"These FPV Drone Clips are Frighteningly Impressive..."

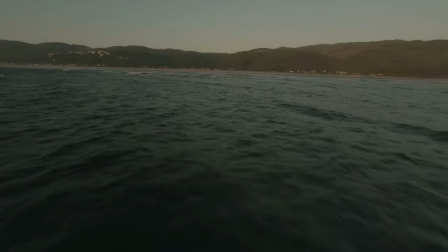(4:09)
He has a deep six build which I I think that's a waterproof drone, so maybe that's how he's so confident in getting really low of the water.
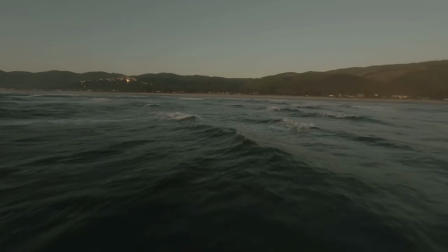(4:16)
Let us know in the comments, Jim, if that's what you ended up using for the over-the-water shots because it looks really good and you're getting really close to the water, which is awesome.
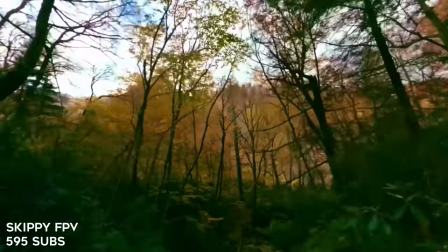(4:23)
Next up we have Skippy FPV all the way from South Carolina.
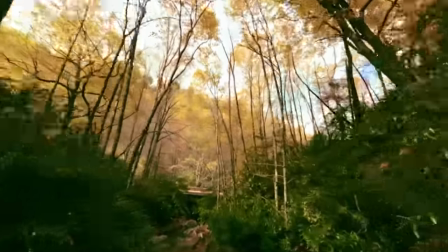(4:27)
This is a cinematic one-take, so whenever we hear the word one-take we think of CineWhoops and indoor flying, but this seems to be an outdoor one-take with a 5-inch quad.
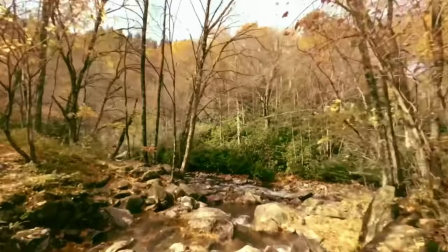(4:36)
Right off the bat I hear sound design, which I really love sound design, always adds another element to make you feel like you're actually there while watching the video.
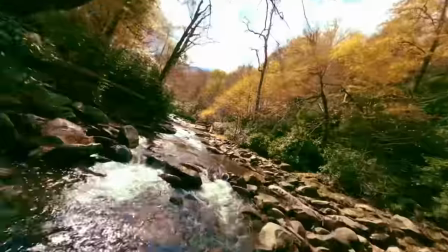(4:43)
That's some tight flying in these trees. There could be a lot of ghost branches that could take you down. Man, this looks so good.
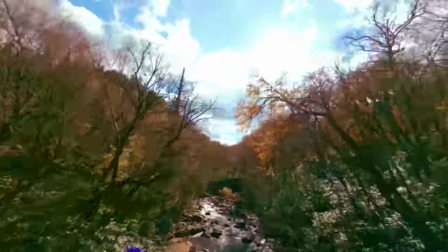(4:48)
The lighting was just perfect. There's like these really beautiful lens flares that he gets. Oh, and he pops up over the trees.
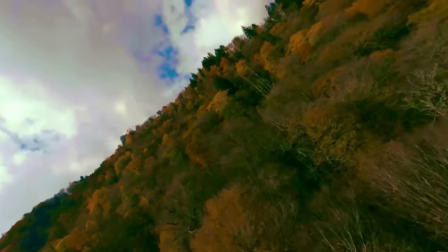(4:55)
Man, the colors in the trees, the greens in particular, are so good. They have this almost like pinkish bluish hue to them.
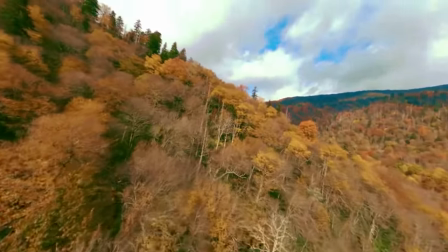(5:03)
I really like that. It looks like he also has a vlog from there, so if you want to see the behind the scenes of how he did that,
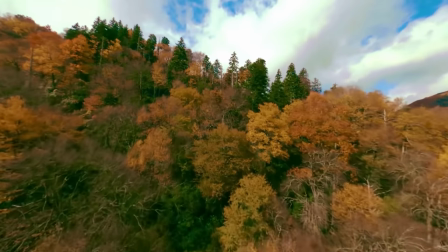(5:08)
make sure you go check that out. skip the FEV that was an awesome video man definitely keep up the cinematic work and our last entry for the cinematic category
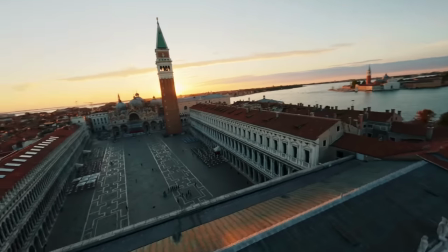(5:14)
is Joshua Turner and it's titled Venice so he's flying the rivers he's flying over these really cool structures and once again the lighting they're always flying during
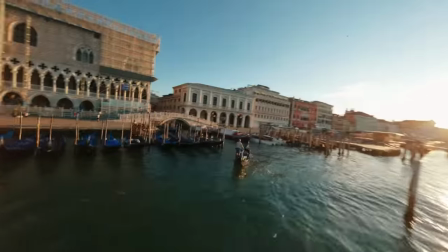(5:22)
golden hour so it looks really good this is a really cool video man like showcasing Venice like this is beautiful you have those iconic boats that
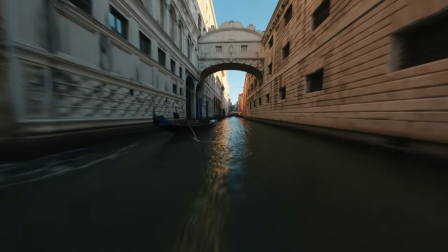(5:30)
the guys are standing on and paddling he's flying around those and he's flying under all these bridges and such a really pretty really pretty shots he's getting really
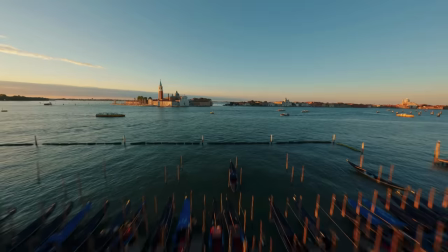(5:38)
showcasing the area off really well it seems like he's intentionally getting the camera right in the lens flares and it really adds just an ultra
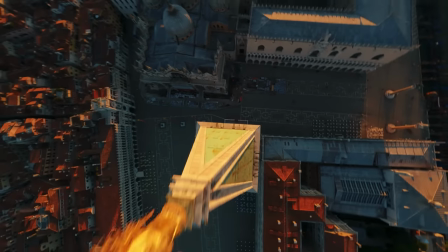(5:45)
cinematic part to this video he's got some reverse clips in there which is nice as well they make sense like i feel like a lot of the times we
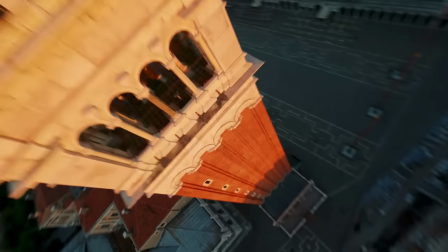(5:51)
see rewound videos it's like a little bit choppy and you can see the turns a lot but this was really smooth and really really
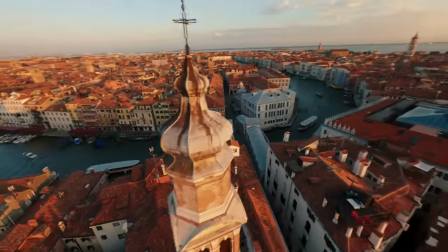(5:58)
elegant flying there awesome video man i really enjoyed that keep up the awesome work all right so before we get into this next category. Links to all these people will be in the description below. Make sure to go subscribe to all of them. Give them a like because these guys are really awesome and we want to bring them up in the community. All of them have I think below a thousand subs so let's go ahead and get them a sub boost.
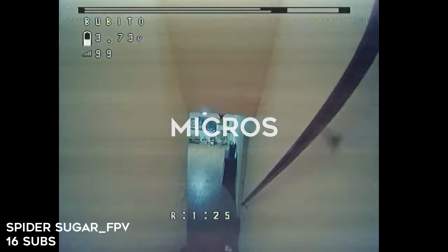(6:18)
Next up we have indoor micro drone freestyle and this is something that I really enjoy because I just came out with a new product called the Babito Spider Sugar FPV.
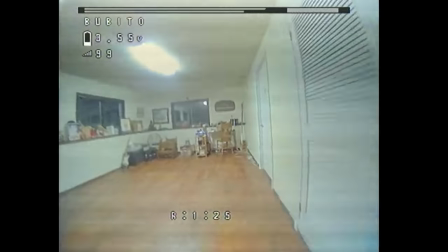(6:27)
Oh would you look at that he's using a Babito. Nice he's getting the flips and doors. He likes this This hallway that goes from the second floor to the first floor,
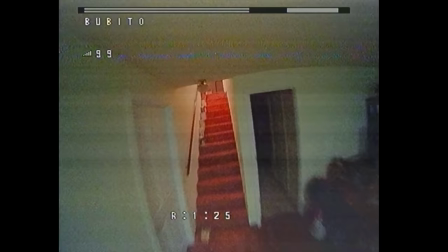(6:35)
doing flips and rolls and stuff inside is always pretty challenging because we have a height limit so
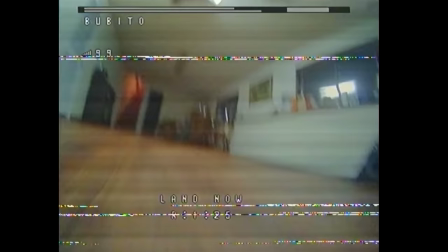(6:41)
giving just the right amount of throttle and just the right amount of catch is really important to making your rolls and
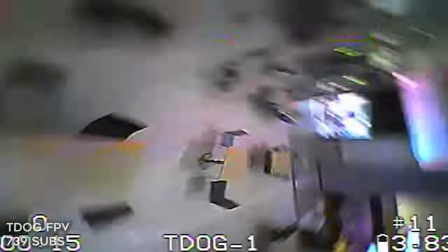(6:47)
flips look really clean indoors. Really nice flying man. Next up we have T-Dawg FPV and T-Dawg is an amazing racer.
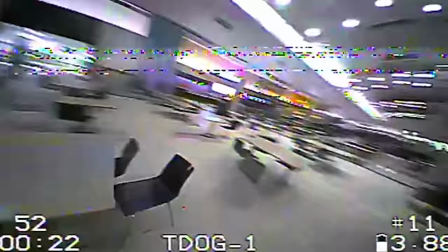(6:53)
He's really well known for five inch racing as well as whoop racing. Really cool video. He's like freestyling inside of the mall.
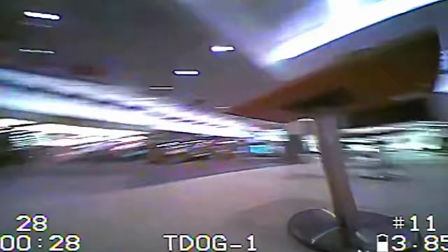(6:59)
There's not that many people there, so it's probably the perfect time to get this done It's getting the fast flips around the chairs, orbit the table.
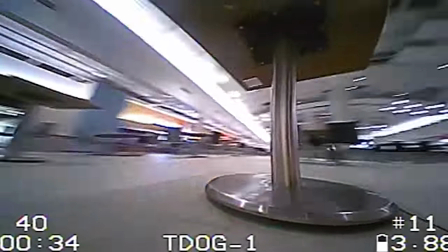(7:06)
He's really smooth That's one thing I really like to see from these tiny wheel pilots is not always really smooth
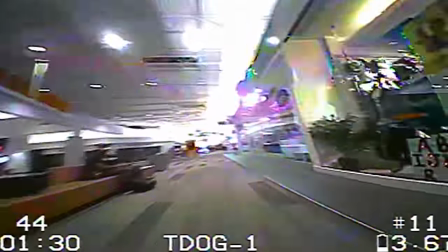(7:11)
Which is really hard to be with these small drones any micro movements They really show in the drone.
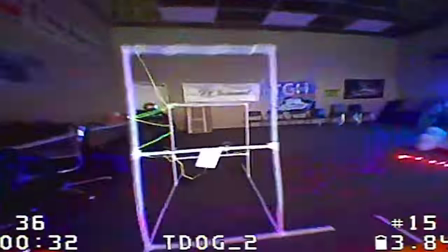(7:15)
So it's an awesome job of being really smooth while flying. Okay So now we get to the race. That's why there's race in the title and it's just so fast with racing
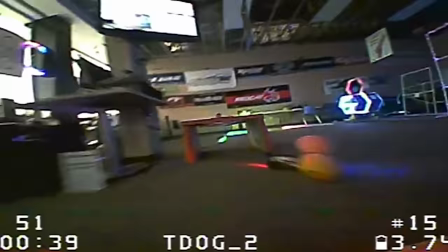(7:23)
Tiny wheel courses are always so cool because they just go all out They put all the LEDs and make the track just look really visually cool.
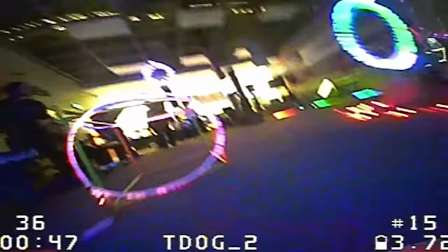(7:30)
So this is a really awesome track Oh, is this actually at the mall? Because if there's a mall that's hosting a Tiny Whoop race, that's really awesome I want to go to that mall.
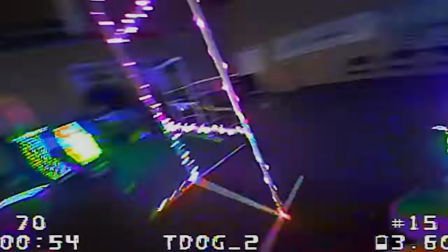(7:38)
I hope to keep seeing awesome gorilla whooping videos from you in the future. Next up We have Evasion FPV.
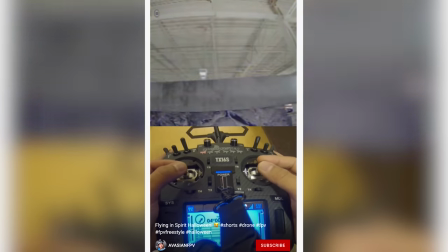(7:44)
This guy actually has been coming up in the community a bit He posted a lot of these YouTube shorts, which are really nice little short pockets of awesome flying.